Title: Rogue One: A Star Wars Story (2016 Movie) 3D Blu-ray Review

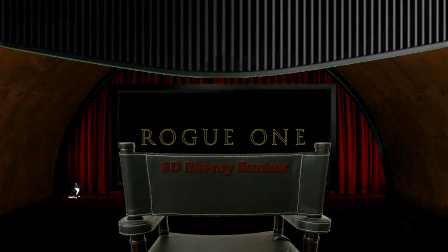(0:03)
Hello and welcome to the 3D Blu-ray Bunker.
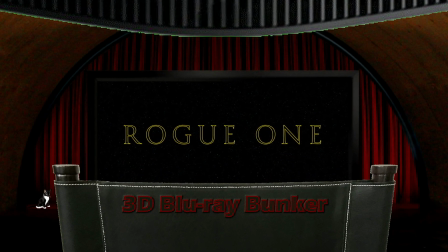(0:06)
This is a place where we look exclusively at 3D Blu-rays, not to review the film, but to almost entirely focus on the various aspects of the 3D, with just a very short comment at the end about the film itself.
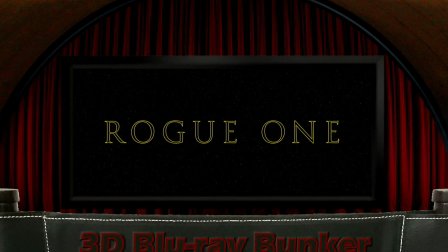(0:14)
And today we're looking at the 2016 Star Wars film, Rogue One.
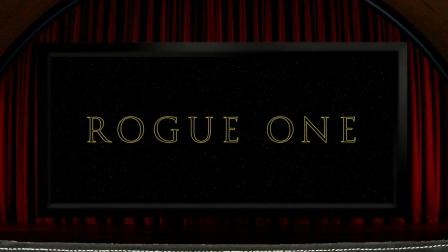(0:18)
Like I think every single live-action film under the Disney umbrella, this is a post-converted effort rather than being natively filmed in 3D.
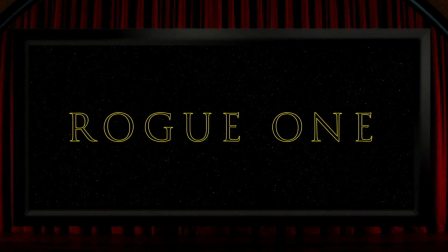(0:26)
I think some of the nicer 3D shots in the film come quite early on.
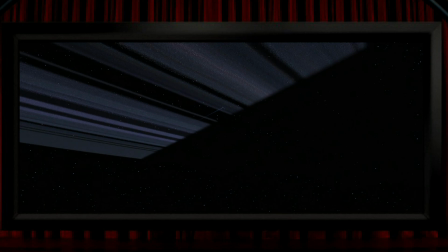(0:29)
So, for example, the planet's ring system here is nice and pronounced, which obviously means a massive stereo base rather than a realistic view, something that I almost always prefer in terms of enjoyable 3D.
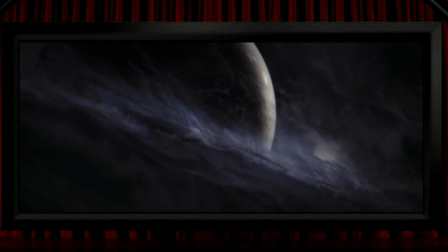(0:41)
And also on a planetary scale, these massive cosmic clouds look excellent, full of depth and solidity, and another piece of really nice hyperstereo. Narrowing the interaxial but still giving us a hugely exaggerated 3D view is this shot of a Star Destroyer,
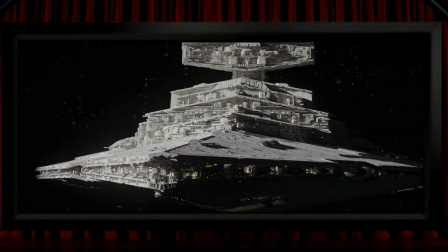(0:56)
although even the bow of this ship sits entirely behind the screen, but there is a load of depth in the shot and the whole thing looks very nice. In the Disney trilogy films, there were shots of Star Destroyers that had the same sort of 3D volume as this one, but they decided to have a bit more fun with those and pop them away out of the screen for much more of a 3D thrill.
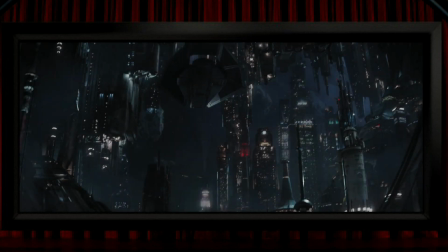(1:15)
About the same sort of depth is given to this city view, where there's a clear separation and depth in between the buildings, so this looks quite nice.
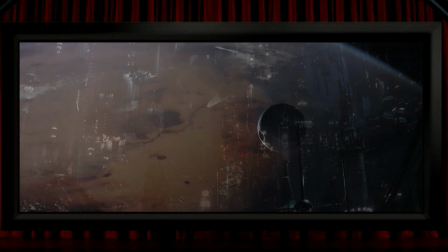(1:22)
And I like the way that they place the Death Star out in front of the background above the planet here.
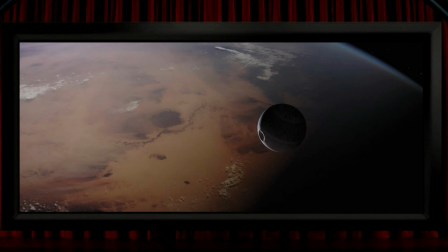(1:27)
Another unrealistically wide view that I'm glad they decided to use. On the whole, though, I think 3D thrills are in pretty short supply in this film.
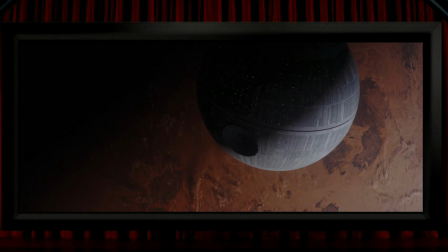(1:35)
Having had those earlier ultra-wide 3D shots, one of the views that I think would have looked great as a hyperstereo, but isn't shown that way, is this detailed city view.
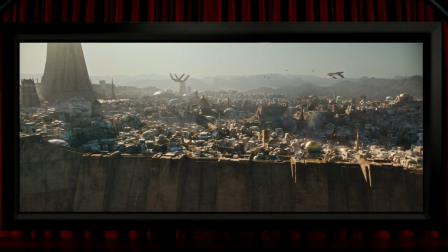(1:43)
It's actually not especially impressive here. It feels like the conversion is almost a little bit half-hearted, not just for a lack of depth, but it just doesn't seem to me like a great deal of effort was made to separate out every element. So from a 3D point of view, this shot's a bit of a letdown. And speaking of letdowns, I actually think that there are quite a few of them in the film.
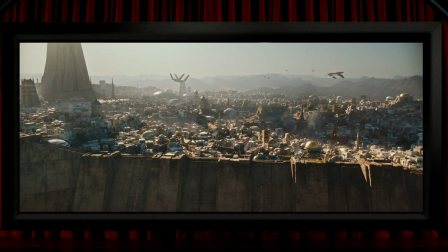(2:02)
What I mean by that is there are several scenes where I think there were opportunities for some great 3D, but they just weren't taken. As always, I have to acknowledge that I'm sure that the director, Gareth Edwards, captured his vision on film the way he wanted,
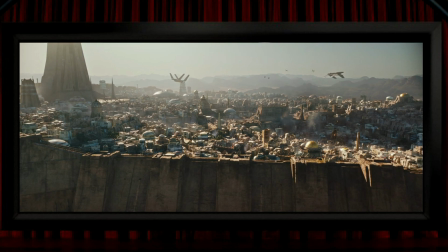(2:14)
but I definitely think he shot this basically entirely from a 2D point of view with little consideration for how to optimise it as a 3D experience. So, for example, something Star Wars has been doing since we were enthralled by R2-D2's projection of Princess Leia back in 1977 is holograms.
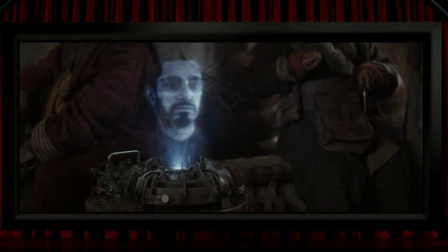(2:30)
They're an absolute mainstay of Star Wars films, popping up all over the place.
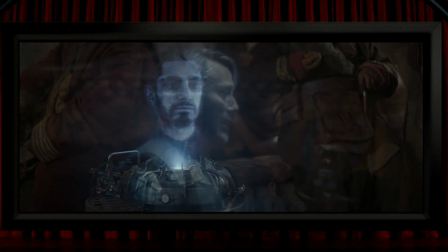(2:35)
If you've seen a hologram, you know that its most impressive quality is that it's three-dimensional. So I'd have thought that if you're putting a hologram in a 3D film, then it's worth capitalising on that fact, but not here.
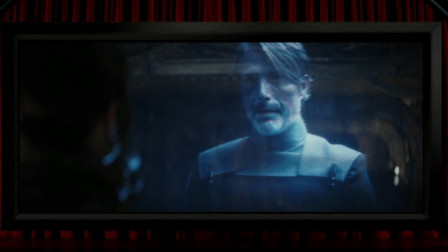(2:46)
I mean, you can see depth through these holograms to the background beyond, but the holograms themselves look as good as flat. Also, when you've got a character perched somewhere high up,
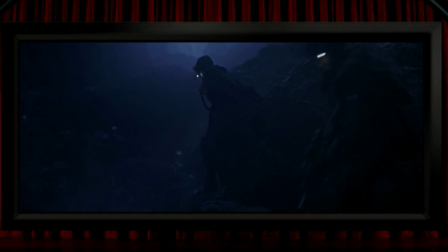(2:56)
the view looking down on them with the 3D emphasising the danger they're in is, I think, a pretty obvious thing to show. So these guys here are navigating what looks like a fairly treacherous narrow cliff-top path, but we never get that view looking down on them.
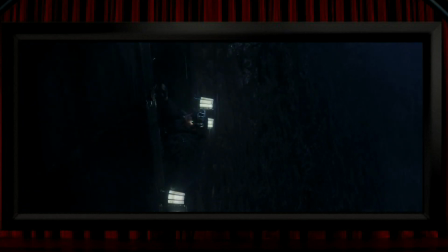(3:09)
Similarly, when someone's climbing a ladder, especially when it's a really long ladder, I think it's a good idea to point the camera down at them so we can see how dangerous their climb is. But again, we never get that shot. Maybe they didn't think that the cliff-top walk or the ladder climbing was sufficiently dangerous to give us that 3D view to make us feel the peril.
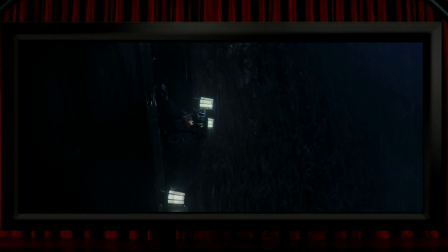(3:27)
But if you've got a character desperately clinging to the edge of something over a massive drop,
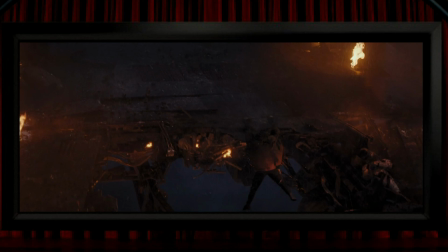(3:31)
then surely that's supposed to be a moment of peril worth using 3D to do what it's brilliant at. But no view down here either.
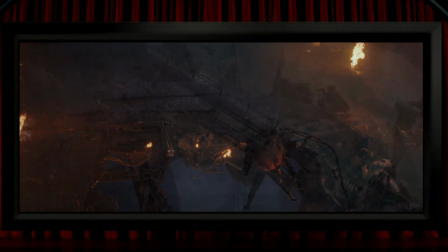(3:39)
In fairness, there's another similar moment in the film where we do get a top-down view, but it's just not done all that well, so it isn't as impressive as it could have been.
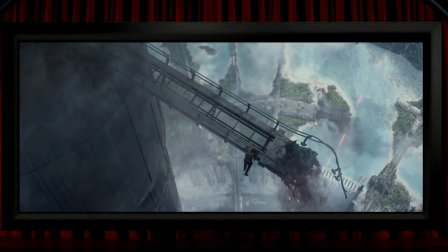(3:47)
I think because we're too far away from the character. Like I say, I'm referring to these as missed opportunities, but I'm sure that every one of these suggestions would be quite reasonably and correctly dismissed by the director as the ramblings of a fool. So fair enough, but I maintain that that's because he was shooting a 2D film.
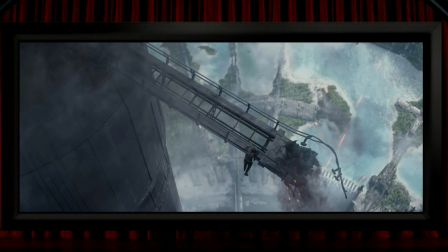(4:03)
Maybe the example of what I'm calling missed opportunities that I found most disappointing is this.